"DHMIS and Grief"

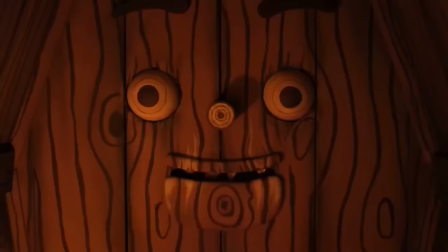24:59 There's a light bulb in his coffin, or should I say Mr. Coffin, because remember, he's also down here with Duck.
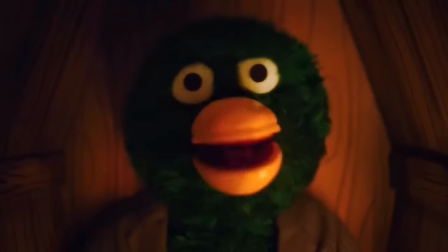25:06 And the way his face is positioned on the coffin means that the two of them are looking eye-to-eye,
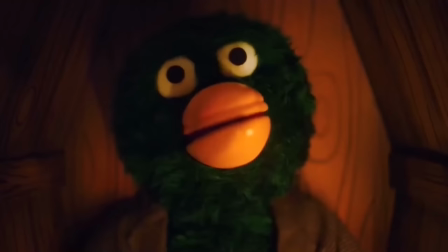25:11 meaning we can have extreme close-ups of the two which also act as point of views.
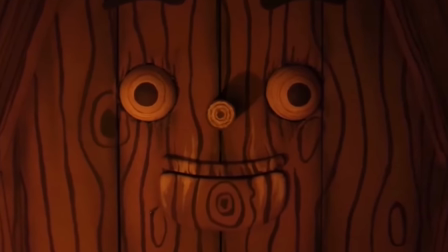25:16 This entire shot is Coffin's face, and it makes you understand the claustrophobia that Duck should feel even more,
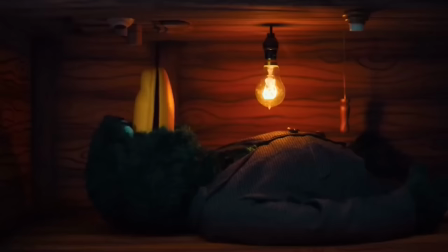25:23 as wanting to get out of a buried coffin is bad enough, but when there's a death-like deity staring down at you inches from your face,
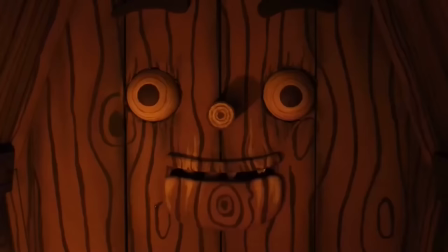25:30 it makes you want to escape even more. Despite being isolated, six feet under, he's always got eyes on him down here,
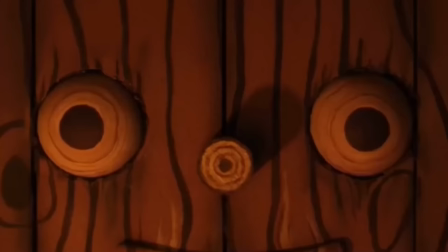25:37 and because Coffin can't blink due to his design, it makes him appear even more menacing, like he's always watching.
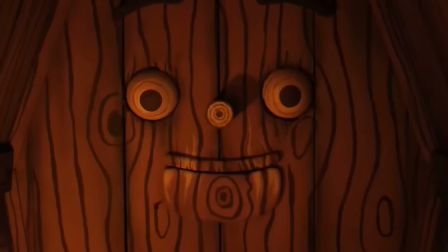25:44 He tells Duck it's time for him to go, as there's a lot of paperwork which comes with death. Again, making it sound like he does this a lot.
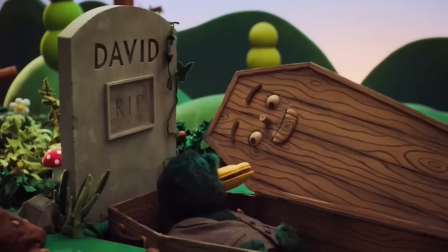25:52 It's not personal to him, it's just another death, another funeral. And you can't blame him really, someone has to deal with the dead.
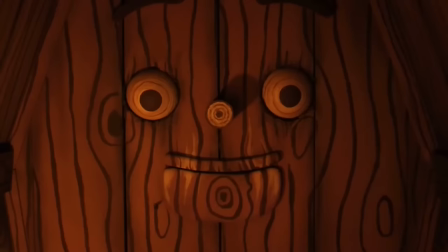25:58 But, as he tries to go away, his eyes rolling into the back of his head as though he's leaving this form and going to another, he tells Duck he can press a buzzer if he needs anything. This is a big mistake.
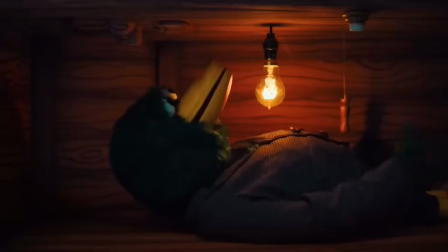26:10 As Duck gets bored very quickly, and just moments after Coffin leaves, He pulls him back,
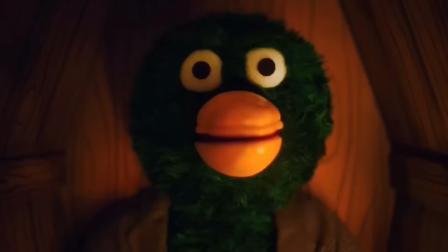26:16 asking meaningless questions and pressing the buzzer when he's still there. He asks Coffin if he wants to play a game, like snooker or beach volleyball,
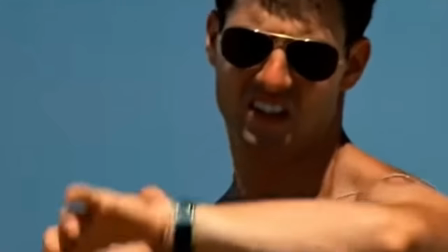26:24 two things which you need to go to specific locations to play, locations which aren't this coffin 6 feet under.
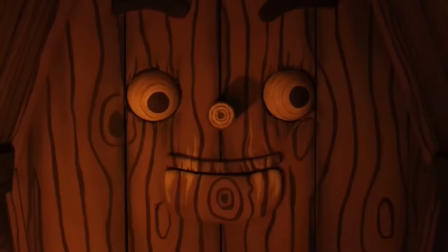26:31 It's a subtle way of showing Duck wants to leave, and he's not going to do well trapped down here.
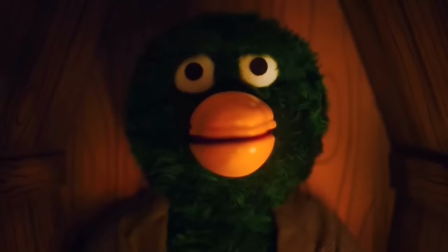26:36 He's like an excited little kid, with his thoughts racing, going from topic to topic like rapid fire.
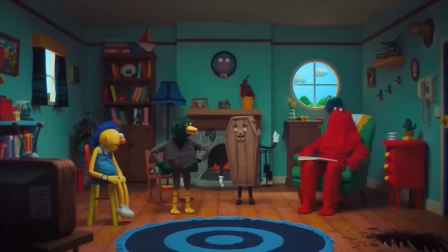26:42 But Mr. Coffin is the opposite, calm, relaxed.
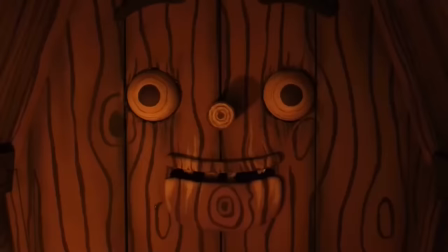26:46 And a coffin is designed to keep dead bodies in, and his annoyance with Duck not being a model dead guy is continuing to grow,
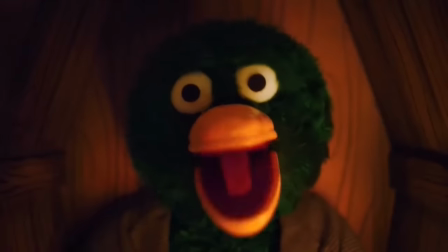26:53 and it's going to get worse, because as time passes,
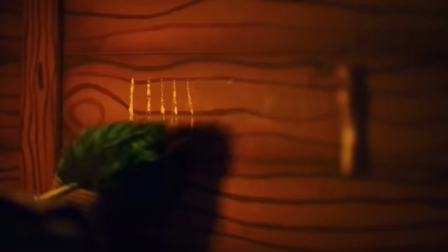27:02 Duck continues to press the buzzer and starts wrecking the coffin, carving lines into it like it's a middle school desk, and even weeing all over it.
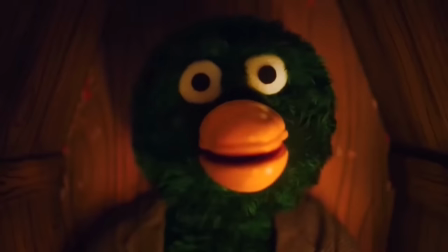27:10 Dirty bugger.
I'm dead. Yes, I got terrible at it.
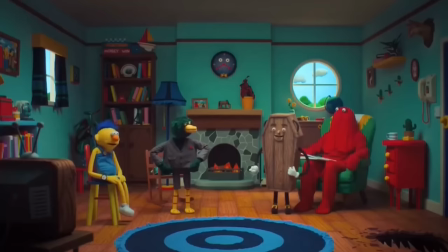27:13 His voice, which is usually so calm and controlled, Oh, you've got one of those. is growing louder and more annoyed by the second.
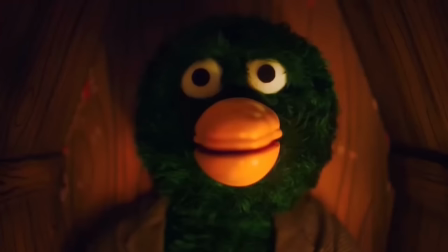27:21 Mr. Coffin is now so fed up, he tells Duck he's leaving for good. And now, he is all on his own.
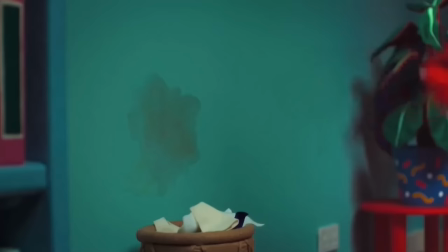27:27 We cut back to the new trio, as Red shows a cheerful Pinky all around the crib.
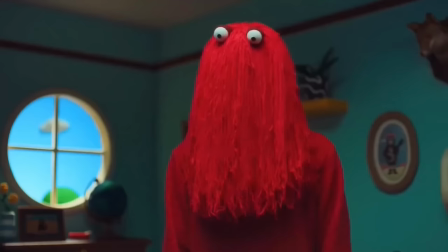27:32 And Pink's optimism is already clashing with the other two, who are fairly down.
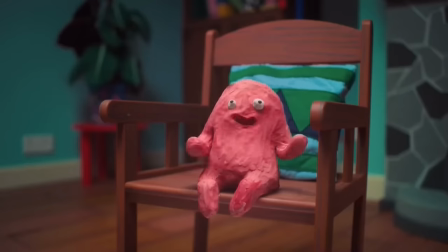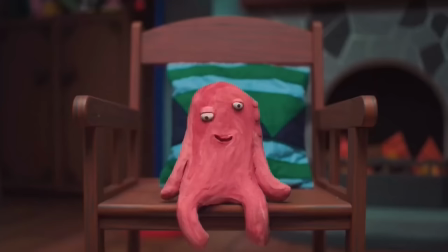27:43 With Yellow still mourning, and Red just kind of generally like this, Pinky sits in the only chair available, which of course is Duck's rocking chair.
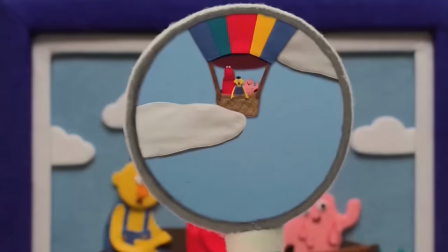27:52 Yellow does not like this, feeling as though they're replacing Duck already, which in fairness they kind of are.
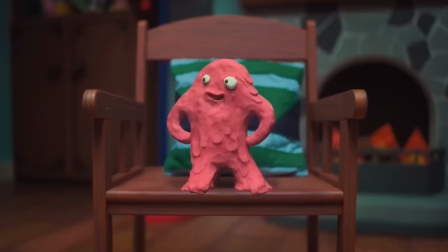28:00 Everything Pink says, Yellow has an issue with,
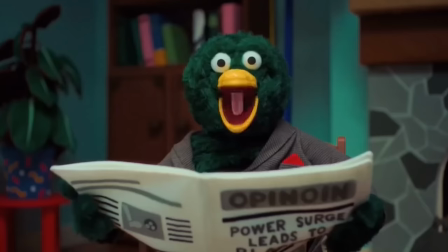28:03 because none of it is anything that Duck would be caught saying.
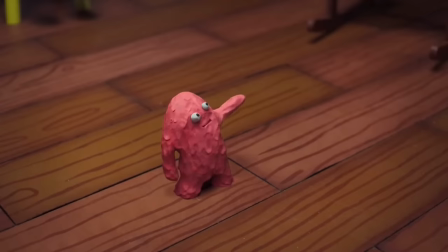28:10 But Pink just ignores him. She represents a hopeful young child.
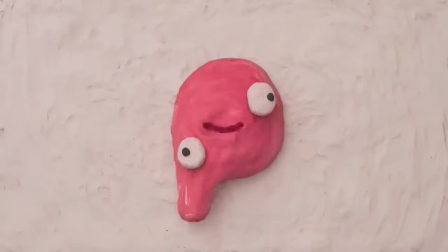28:14 She was literally born just minutes ago, bursting into a hopeful song, all about how life is just so exciting and wonderful.
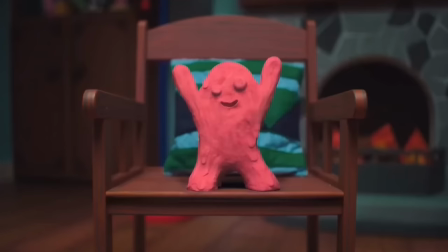28:25 And this is the first and only time in the show that one of the trio is the one to start a song, rather than them being thrown into it.
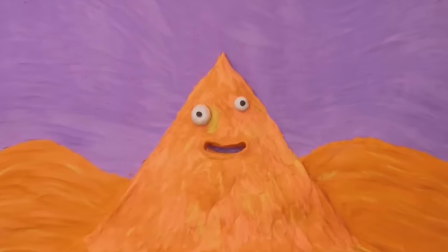28:34 It's a great way of showing a possible shift in the show's formula if Pink is to stay around.
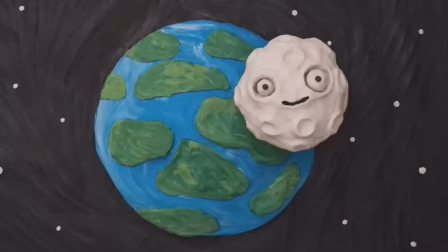28:39 You see, Pink is optimistic and still innocent. She hasn't had time to learn that this is sort of a prison.
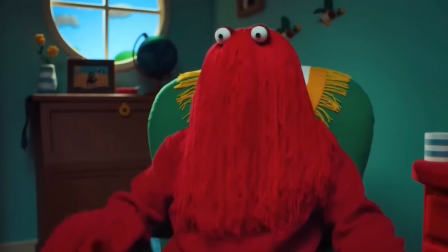28:45 We mainly go in here, or sometimes we go in there.
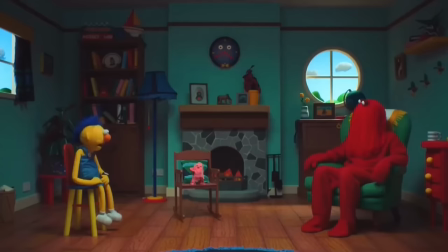28:50 She wants to do all of this amazing stuff out there, but halfway through her hopeful song, they cut her off.
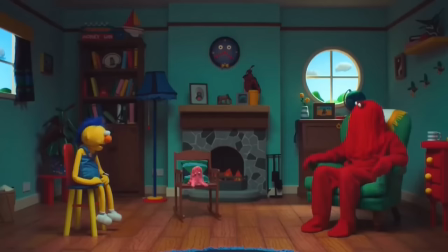28:58 Saying that that's not the kind of thing they do. As sad as it is, being hopeful and having ambition is not one of the lead trio's traits.
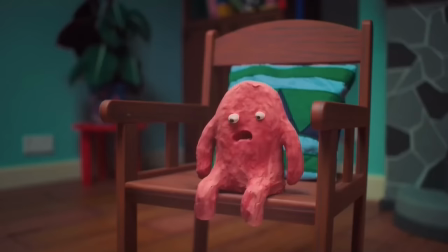29:06 They then begin to impose their views on her.